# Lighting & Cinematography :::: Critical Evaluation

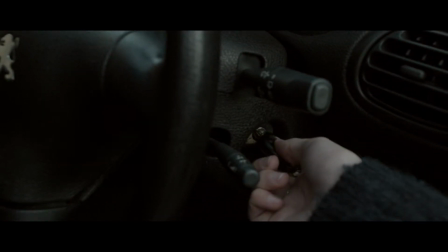(4:09)
To further improve this shot, I pull focus a little earlier when the character's hand moves into frame to turn off the ignition, so that I could shift the visual emphasis from the hand to the key. My next shot to talk through is this.
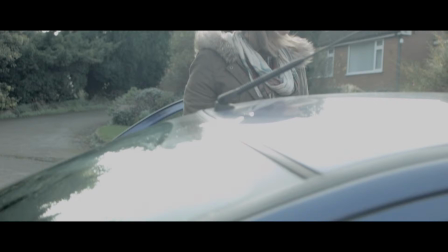(4:23)
What I notice first is the blown out highlights on the roof of the car, and then behind the character through the trees as the camera moves up.
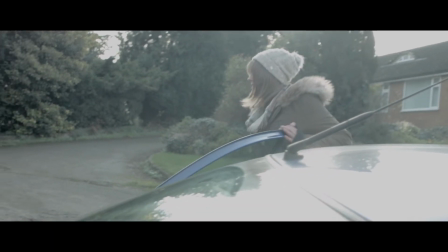(4:31)
The handheld shot follows the character as she walks across to the coat on the floor to where the exposure looks better.
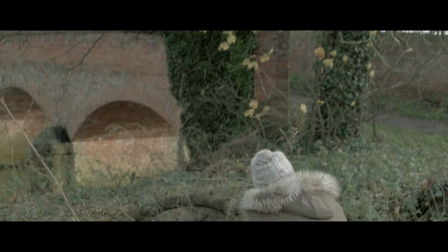(4:38)
I don't particularly like it, and upon reflection,
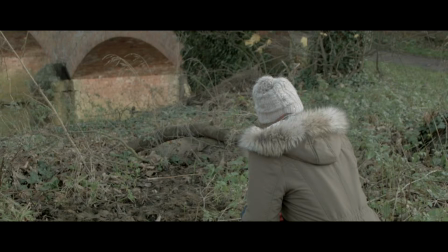(4:40)
I could have approached the shot from a different angle and made it into 2 separate shots to account for the different types of available lighting. The next shot I could improve on is this. The camera movement for this shot I like.
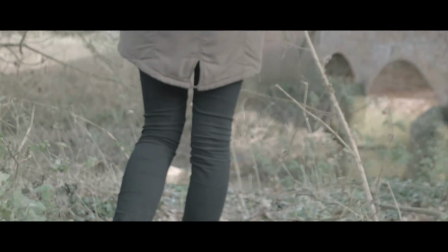(4:52)
However, because of being worried about the tight shooting ratio, I didn't do enough takes to get it perfect.
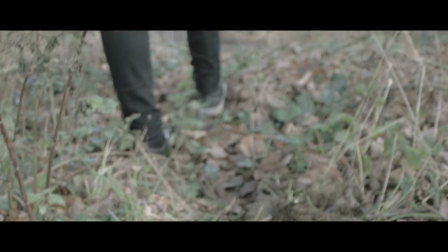(4:58)
The reasons for me not liking it are the pull focus wasn't done smoothly,
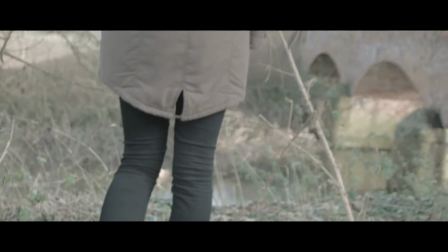(5:03)
and the handheld pedestal movement didn't move up far enough to get the character's head into shot. To improve the outcome of this next time,
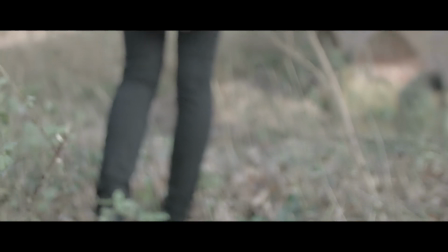(5:11)
I would make sure that I watched it back on the monitor to ensure it was complete, and if not, do another take.
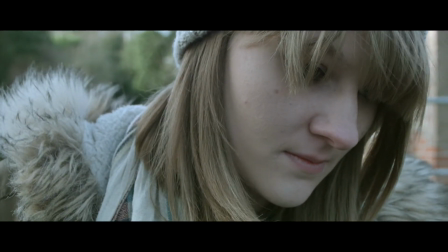(5:19)
The following close-up was to put emphasis on the narrative used in conjunction with the shot of the river and then back to the close-up again for a reaction,
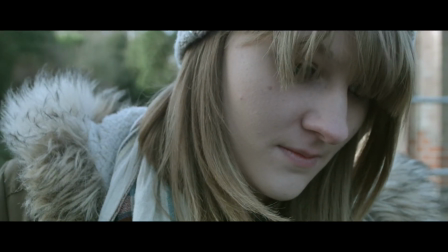(5:27)
creating the Kuleshov effect. I gained a good depth of field separating the character from the background in the close-up.
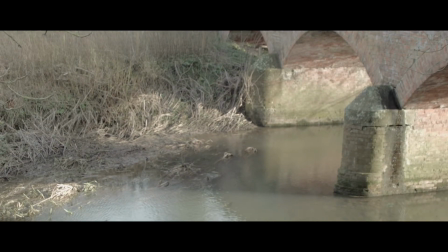(5:34)
However, I dislike the shot of the river because it has no depth to it frame-wise. It just looks quite flat and bland, what with the water being too calm, which in turn doesn't warrant the reaction from the character in the next part of the close-up from before.
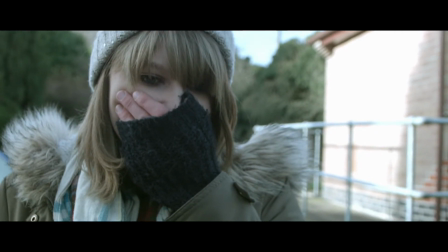(5:48)
On the contrary, I actually like the second part of the close-up because it captures the character's reaction.
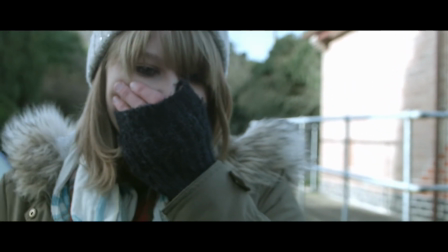(5:54)
She steps back, creating a medium close-up, which puts emphasis on the physical movement.
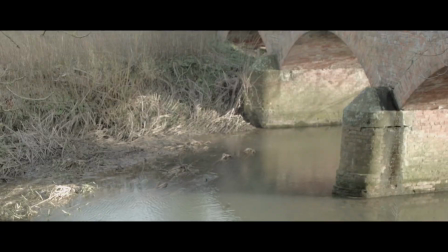(6:00)
In the future, the linking shot needs to be more dramatic. A pushing could help this by intensifying the tension. This long shot reveals the car is gone, and it's too flat.
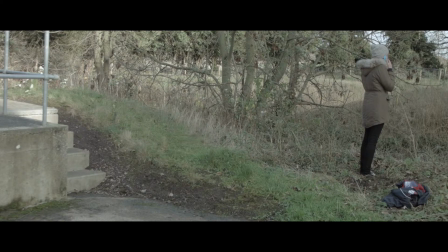(6:11)
The reason it looks flat is because I haven't added in any receding planes to add depth to the frame, meaning that there is nothing to focus on in the foreground or midground. I can get around this next time by setting up the frame better so that I can include a rack focus by taking the dynamic from the foreground,
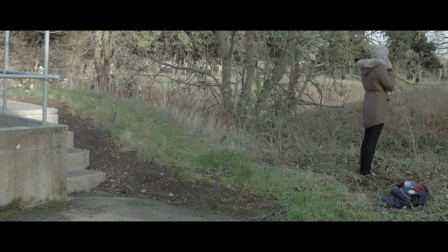(6:28)
where the car was and now isn't, to then change the critical focus to the character in the background. In addition, I could have exposed to the right, then brought it back within the IRE scale in post, enabling me to get a better dynamic range, helping the shot to look less flat.
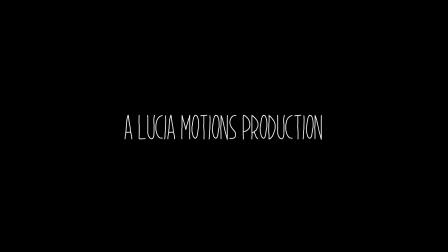(6:47)
To conclude, I am generally pleased with the outcome of this lighting and cinematography project.
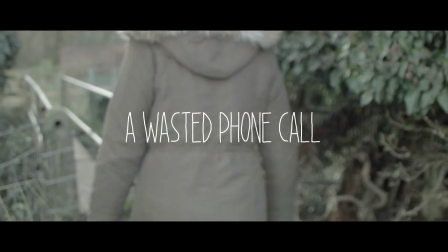(6:52)
I feel there are various strengths that I have achieved. Firstly, the camera techniques I've used to an extent have come across how I wanted them to.
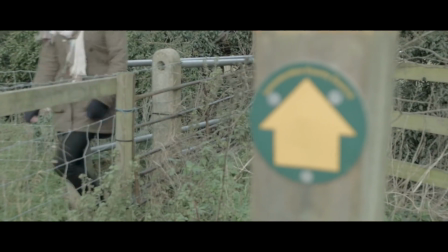(7:01)
Secondly, I have been able to gain a good overall average exposure,
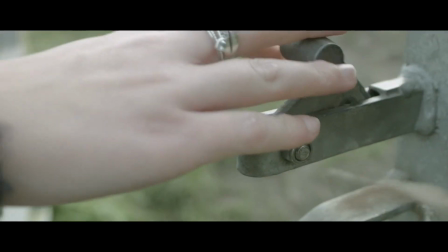(7:05)
making the colour palette look even throughout because of the character's costume and the location.
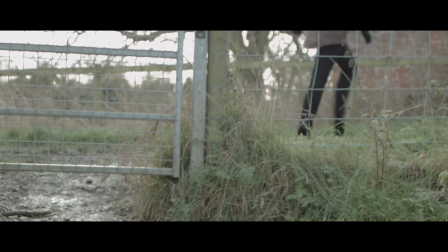(7:11)
I believe that this is all down to the research I've done throughout,
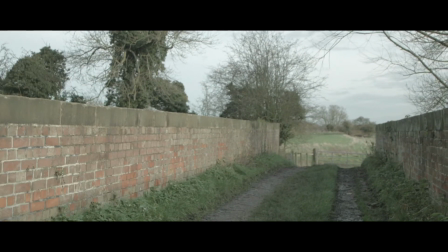(7:14)
allowing me to gain an understanding of the impact that digital film technology has on filming, which I then utilised at all stages of this production.
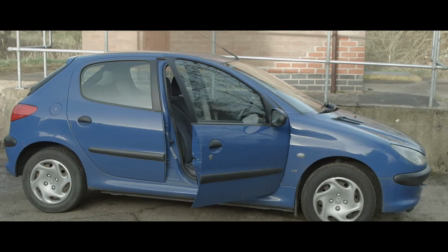(7:22)
I feel my weaknesses for this project are firstly the major issue I had with missing out a couple of shots that are integral to my narrative.
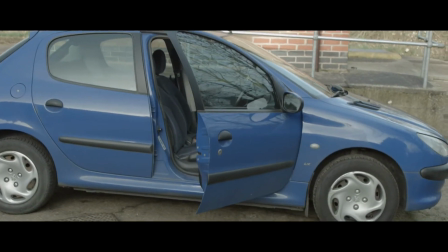(7:29)
Further to this, I should have been more creative with some of the shots, using different angles and trying out different framing.
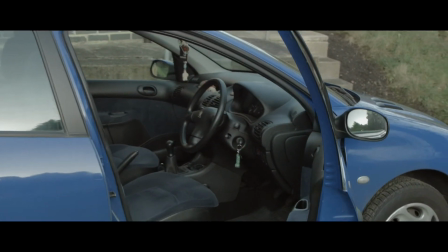(7:35)
Some of the technical aspects of using a camera, such as playing around with the shutter angle and using the variable ND filter a lot more,
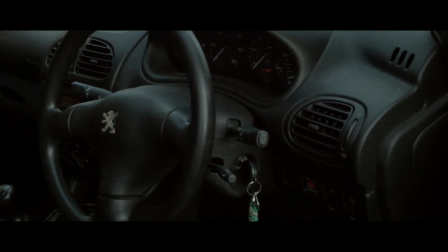(7:41)
could have helped to get the aesthetics looking more pleasing. Lastly, I only used available lighting and didn't use it much to my advantage.
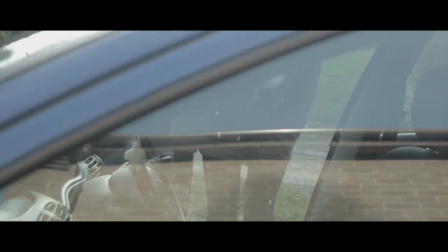(7:48)
I could have reflected some of it to pick out important parts in the frame, for example, the character's eyes in a close-up.
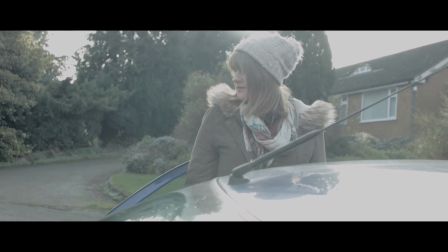(7:54)
I could have also used a flag for the parts that were too bright, for example, the highlights on the car.
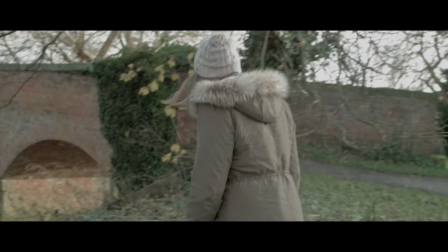(8:00)
And for the darker shots in the film, I could have used additive lighting such as a portable lighting kit.
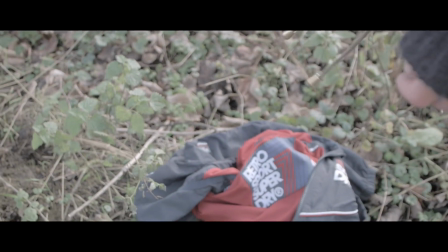(8:06)
However, due to the location being outside and in a field, this would have been difficult to achieve because of needing electricity.